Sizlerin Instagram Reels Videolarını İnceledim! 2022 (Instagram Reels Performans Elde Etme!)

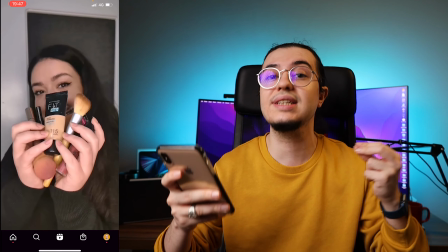249s
Daha iyi olmasını isterim. Tabii ki de en sonunda da ne eksik? Bunun etkileşim çağrısını yapmamışız. Etkileşim çağrısı olarak bir sonraki işte makyaj videomu takipte kal ya da işte bu tür şeyleri bulundurmamız gerekiyordu.
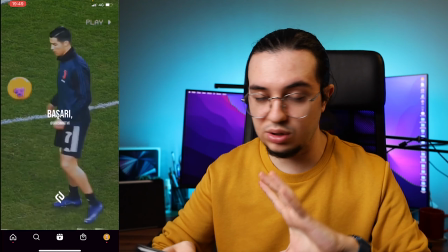263s
O zaman çok lafı uzatmadan bir sonraki Reels'ımıza geçelim. Evet, bir sonraki Reels'ımız Sena Blog'dan gelmiş. Bir kere Instagram'da mutlaka ve mutlaka buna çok çok dikkat etmemiz gerekiyor. Çok fazla hata yapılıyor. Bizim burada tam ekran Reels çekmemiz gerekiyor. Burası bir YouTube değil.
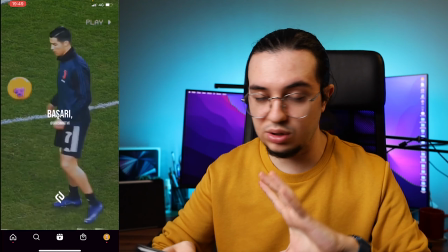279s
Burası tamamen Reels ve 9'a 16 yani dik formatta çekmemiz gerekiyor. Bunu da daha önceki Reels hatalar videosunu izlediyseniz bunu ne kadar çok baskılı bir şekilde söylemiştim. Bunun bir kere bunun yapılması gerektiğini, dikey video çekilmesi gerektiğini,
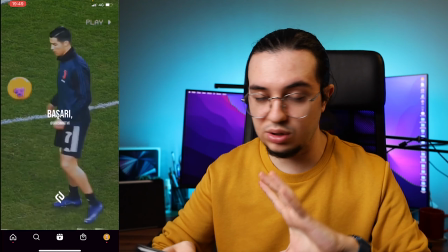293s
diğer bir şey ise merak içerecek bir içerisine yazı yazmamız gerektiğini de söyleyebilirim. Tabii ki de burada videonun süresini de baktığımız zaman videoyu çekerken hani bunu dikey çektiğimizde bile yani orada bunları kısa kısa göstermemiz gerekirdi.
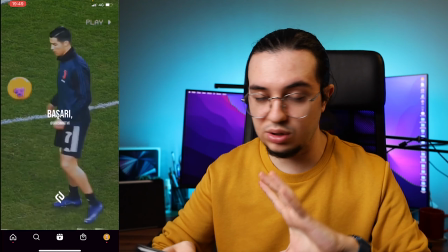308s
Bu hayvanları göstereceksek eğer hani kısa kısa bir şekilde göstermemiz daha uygun olacaktı. Ki bunda da aynı şekilde sonuna doğru geldiğimizde maalesef ki etkileşim çağrımız bulunmuyor. Bir sonraki içeriği için bir merak uyandırmıyor ve ben bu hesaba tıklayıp devamını izleyebileceğim bir ortam yaratmamış oluyor.
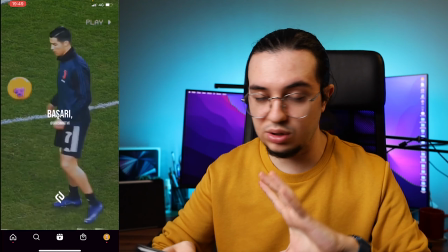327s
Bundan dolayı performans elde etmemiş. Diğer bir sayfamız girişim ritmi diye bir sayfa.
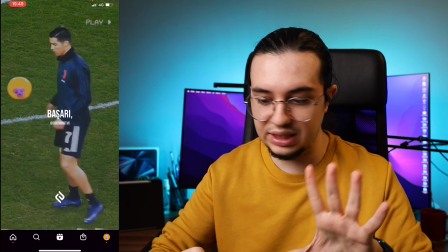333s
Çok güzel. İçerisine baktığımız zaman evet dikey formatta başarı bir merak uyandırıyor.
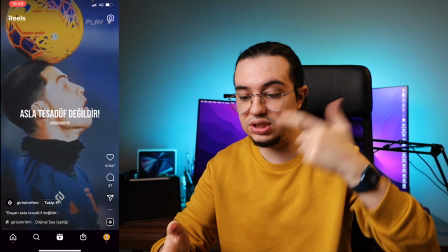339s
Çünkü şöyle bir durum var. Zaten kullanıcı tam dikey ve başarı deyince demek ki ben bunun sesini açmam gerektiğini,
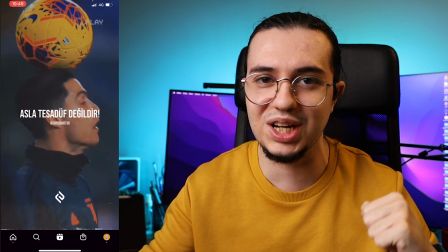346s
zaten bir de hareket olunca, bir de tanıdık tip olunca tabii ki de bu videonun izlenmemesi gibi bir durum olmuyor.
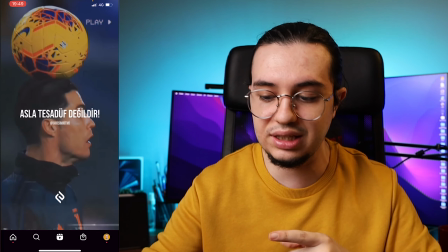351s
Yazılarda da sürekli değişim var. Tabii ki de kendi playgroundını ufak da defek olsa saklamış.
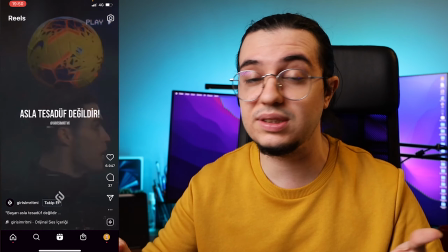357s
Gerçekten başarılabiliriz. Eğer takip etmek isteyen, motivasyon olmak isteyen tabii ki de takip edebilir.
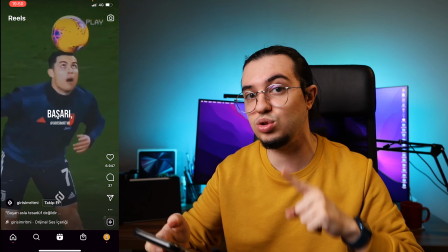363s
Ve etkileşim çağrısını da mutlaka ihmal etme bence. Onu da söyleyeyim buradan. Evet, diğer bir sayfamız ise anlatan anne sayfamız.
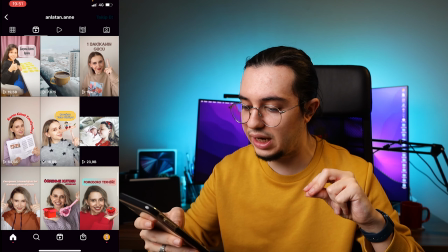370s
Evet, burada güzel içerikler var ve gerçekten doğru şeyler yapmaya başlamış.
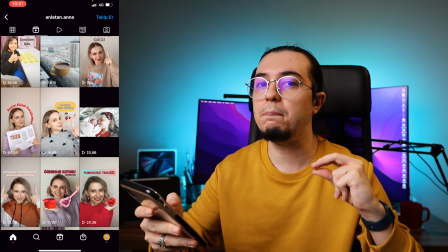375s
Bakın burada doğru olan bir şeyler var ki performans elde ediyor.
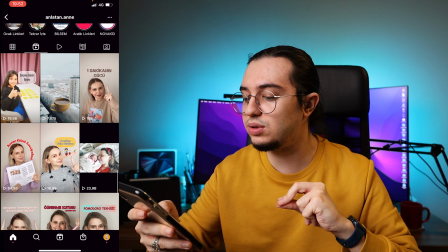381s
Ve bu benim bütün Reels'lar hatalar bölümünde değindiğim noktalara değiniyorum açıkçası.
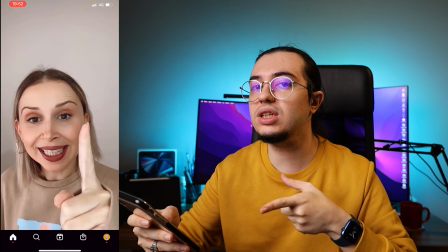386s
Şimdi öncelikle buradaki videoda bir tıklama var.
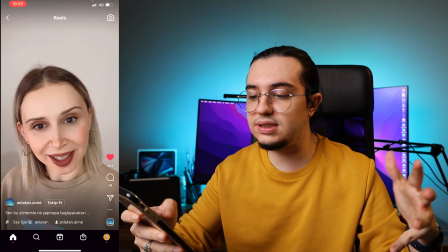390s
Bu da bir etki eder ama ben açıkçası bu videonun tabii ki de içerisine baktığınız zaman gerçekten başarılı olduğunu göreceksiniz.
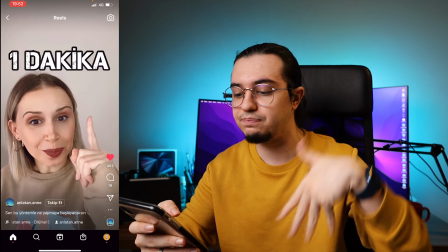398s
Çünkü bir geçiş var, bir merak uyandırıyor zaten. Üstelik yazılı animasyonlar var ve tam ekran.
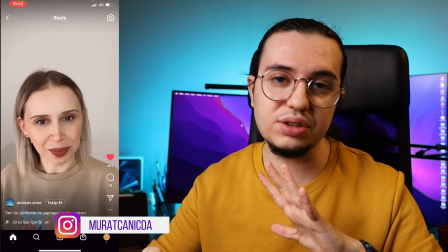403s
Bu da çok güzel. Ben açıkçası çok beğendim Reels'larınızı.
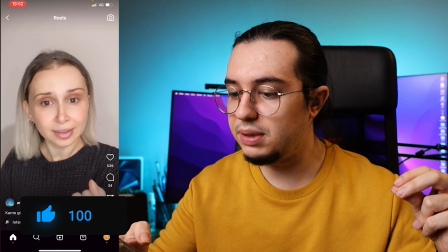407s
Bunun için bu şekilde devam etmeniz gerekiyor ki zaten bakın sürekli bir merak uyandırıcısı var.
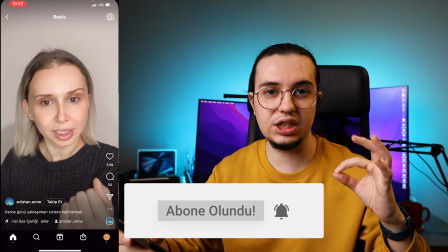413s
Ve bu uyandırma şekli gerçekten çoğun bir nokta. Tabii ki de tek bunu yaparak değil.
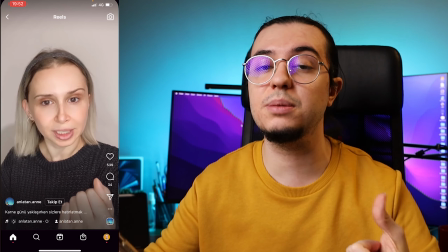418s
Bunu yürüyerek bir yerden bir yere giderken kısa bir şekilde yapılabilir ama ben her zaman şunu da söylüyorum.
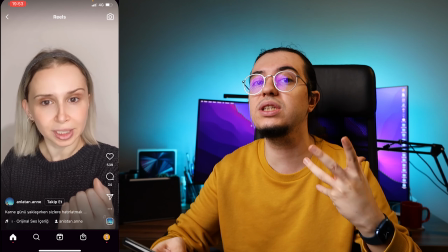424s
Lütfen bir başlık koyalım ki kullanıcı ne izleyebileceğini de görsün. Kapaklarınız bu arada çok da sıkıntılı değil.
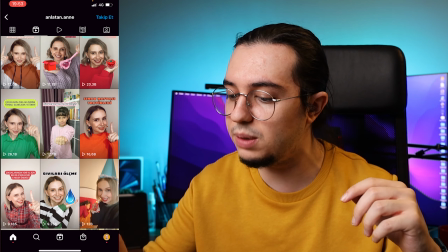430s
Tabii ki aşağı indiğimizde belki bazıları okunmayabilir ama Reels'larınızın bu şekilde performans vermesi,
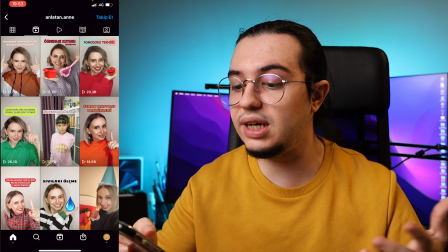437s
ilk 2 saniyede kullanıcıların merak duygusunu entegre etmişsiniz ve dahilinde zaten geçişlerle kullanıcının o içerikte kalmasına sebep vermişsiniz.
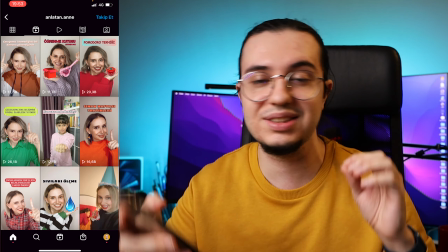445s
Çok tebrik ediyorum. Çok nadir kişilerdensiniz. O zaman bir sonraki Reels'ımıza geçelim.
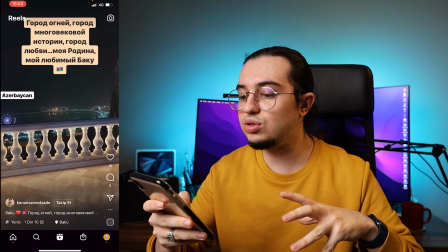450s
Evet, diğer bir sayfamız Azerbaycan'dan bir sayfa. Şimdi şöyle söyleyeyim, tabii ki de burada da aynı şekilde bir merak duygusu entegre var.
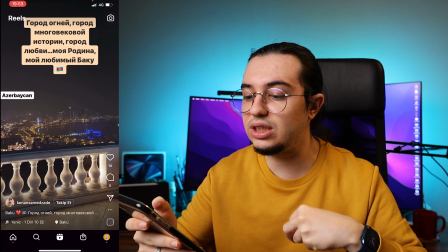458s
Ama şöyle bir durum daha var ki çok ağır bir geçiş var.
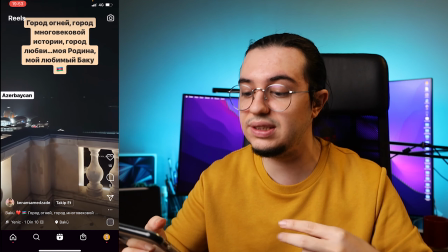462s
Yani bir ilerleme çerçevesi içerisinde çok ağır geçtiğinden dolayı kullanıcılar burada ağır bir şekilde kalıyor.
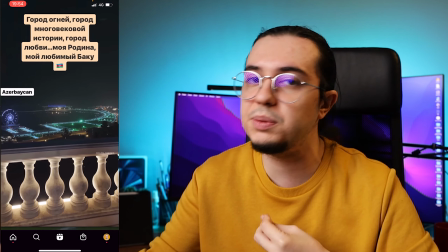469s
İster Türk deyin, ister Azerbaycan deyin, isterseniz İngilizce deyin.
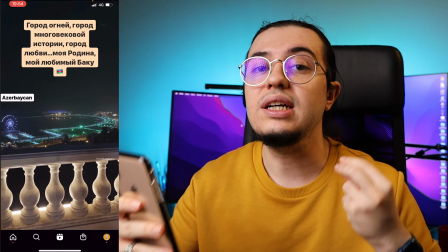473s
Hiç sıkıntı değil, bir kitleye konuşurken insanlar hızlı bir şekilde deneyim sahibi olmak istiyor.
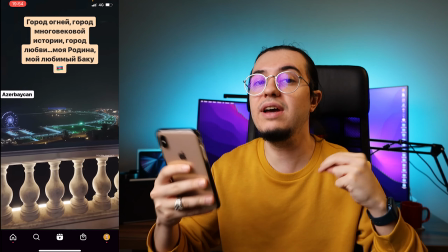479s
İlk 2 saniyede bak bunu göreceksin. Başlık ve hızlı bir şekilde videonun da biraz daha akışı hızlı olması gerekiyordu.
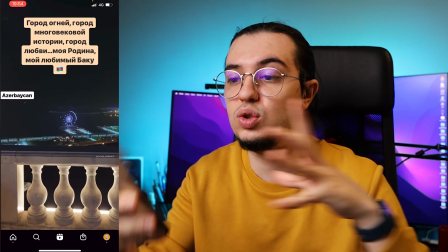486s
Ve insanlar zaten sadece şu şekilde bir video aslında çok da sevmiyor.
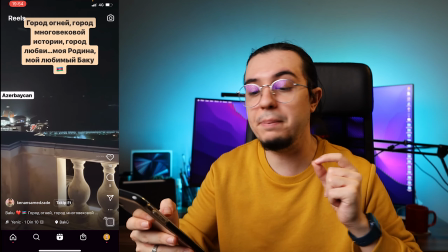490s
Onu da belirtmiş olayım.